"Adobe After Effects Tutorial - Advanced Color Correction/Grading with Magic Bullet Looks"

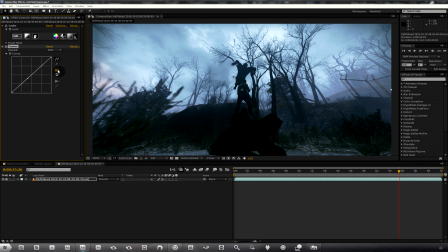(12:19)
You can do this within a looks builder, but because you have things like the pen tool here, that you can draw your own curve, but generally I like using this one a lot better than the looks one, simply because I'm just more used to it.
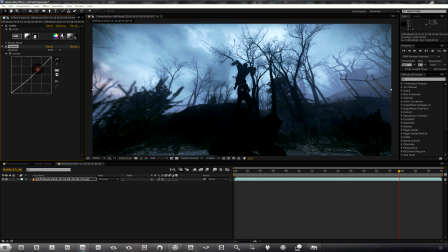(12:35)
So first let's drop it down a bit, and so we're just crushing the image even more.
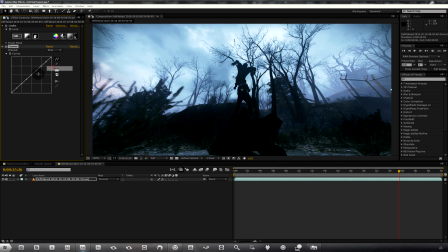(12:43)
And I'm just going to go ahead and take the blue channel and
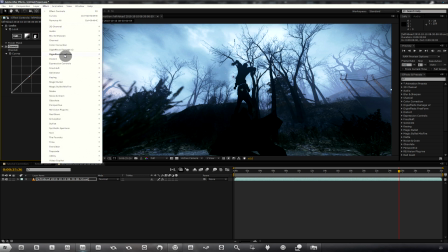(12:50)
raise it up a bit. Next, I'm going to apply color correction tint, because I notice this image is very
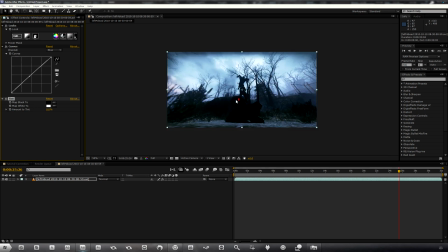(12:58)
off balance, and I don't want it to be this much blue. And a quick and easy way to settle your colors is to just turn up the tint.
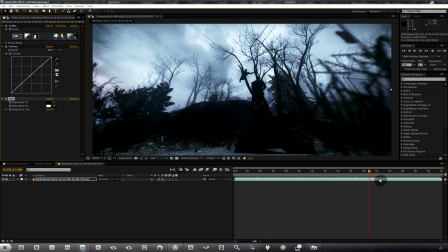(13:07)
32 tint right now is giving me a good cinematic balance between the blue and the green in the image, and I'd have to say I'm pretty happy with that.
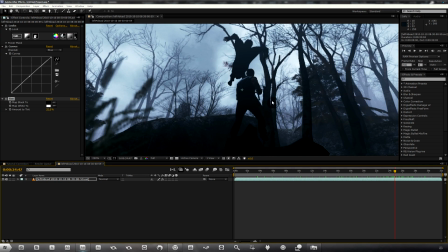(13:15)
You can also see some of the red is actually popping out.
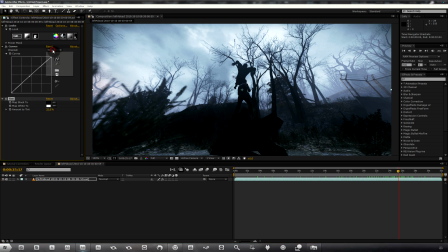(13:18)
And we can add a bit of red here to sort of make the image a lot more interesting. If we're looking at it from a perspective where he dies, this guy here that's in the air, then we can add a bit of red to enhance the blood and kind of set it more gloomy.
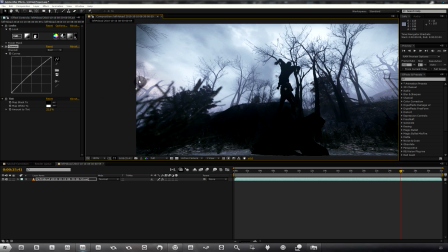(13:37)
As you can see over here on the right, or left, sorry, you can see a bit of red appearing.
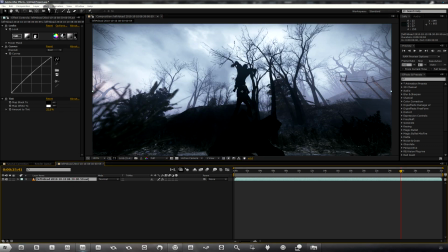(13:43)
And one more thing I'm going to apply is, it's basically the same as diffuse, but it's called glow.
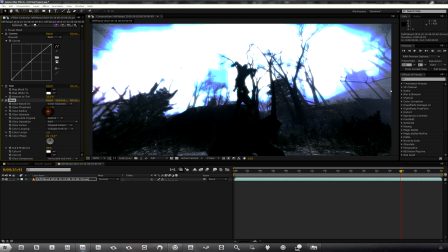(13:49)
So go to Effect, Stylize Glow. And this is kind of like our second pass of diffuse.
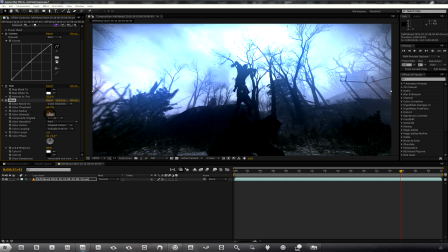(13:56)
And what I'm going to do is I'm just going to lower this intensity back to 0.3. And with that done, if you just look at the image from an all-around perspective, I'm going to lower that again to 0.1.
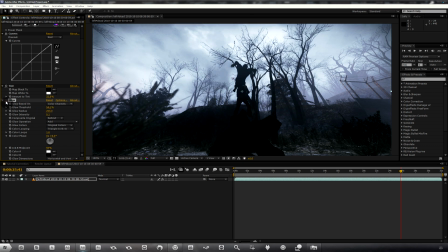(14:14)
And now if we turn that on and off, you can see it's very subtle, but it enhances the top of the image, which is kind of what I want.
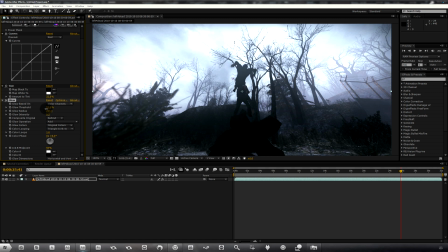(14:21)
0.2 maybe. And I have to say I like that.
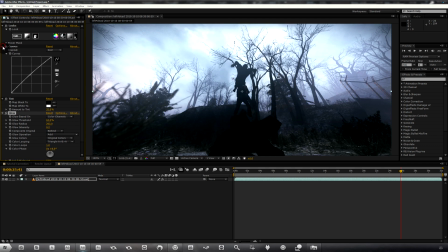(14:26)
Now let's go back into the looks builder, because I feel that these colors are a bit incomplete yet.
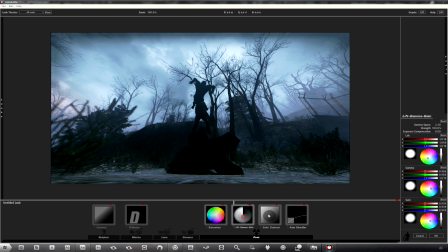(14:34)
Incomplete rather. So I'm just going to continue messing around with the lift gamma gain. And another thing I'm going to apply here is a vignette within the looks builder. And you can do this in After Effects as well.
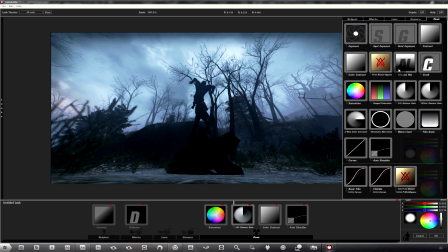(14:51)
You can make a vignette in After Effects, but for ease of use, I'm just going to apply it in here. So that'll be under Lens, and then you grab your vignette, you put it down here.
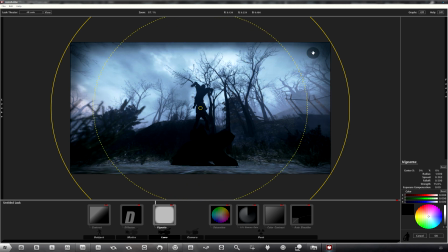(15:00)
And I'm just going to drag this out. Now we have a soft vignette around the edges of the image.
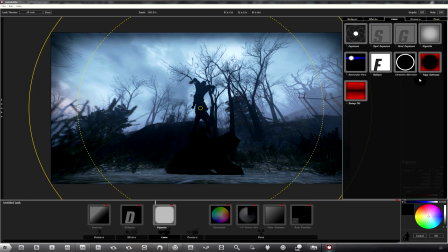(15:08)
And seeing as this is sort of like a cinematic type of situation, we can add some edge softness, which is basically blur on the edges.
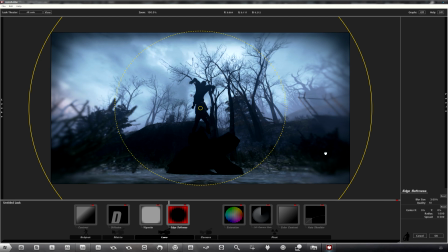(15:16)
And if we turn the quality up and turn the radius down, and we have some soft blur on the edges, which, if you ask me, looks a lot better than without it.
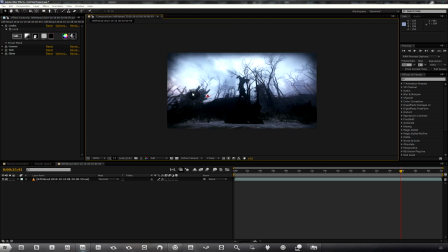(15:27)
So hit OK again, and you can see our colors have changed. And that's pretty much it for my type of color correction.
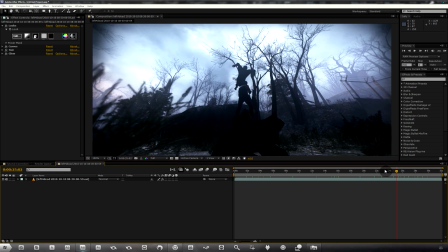(15:35)
I mean, like I said, just try and be creative. Create your own thing and you'll eventually get good colors.
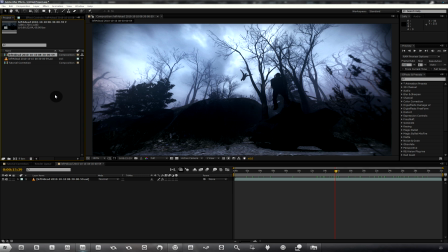(15:42)
I am going to do a second example now. So another set of colors on a different type of clip.
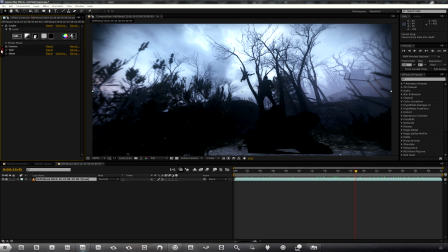(15:49)
Because I feel that I'm not showing off really everything that this plugin can do. But for this clip, this looks pretty good in my opinion. It's good simple color correction and it has good cinematic value.
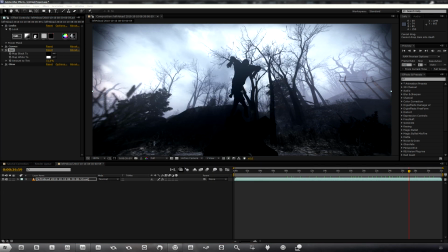(16:03)
Let's go ahead and grab another clip and we'll see how that looks. So I'm just going to drag another clip in from my Fraps folder and make new comp button.
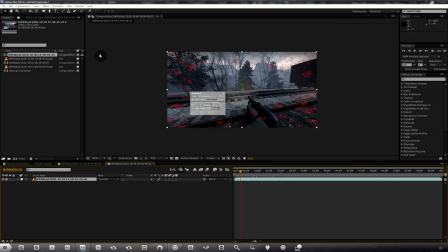(16:15)
And assuming you've watched the first half, you'll pretty much find it easy to follow this path.
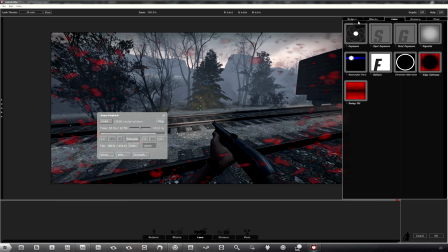(16:21)
You add looks again, and again we're going to drop in all the things that we had in the first place.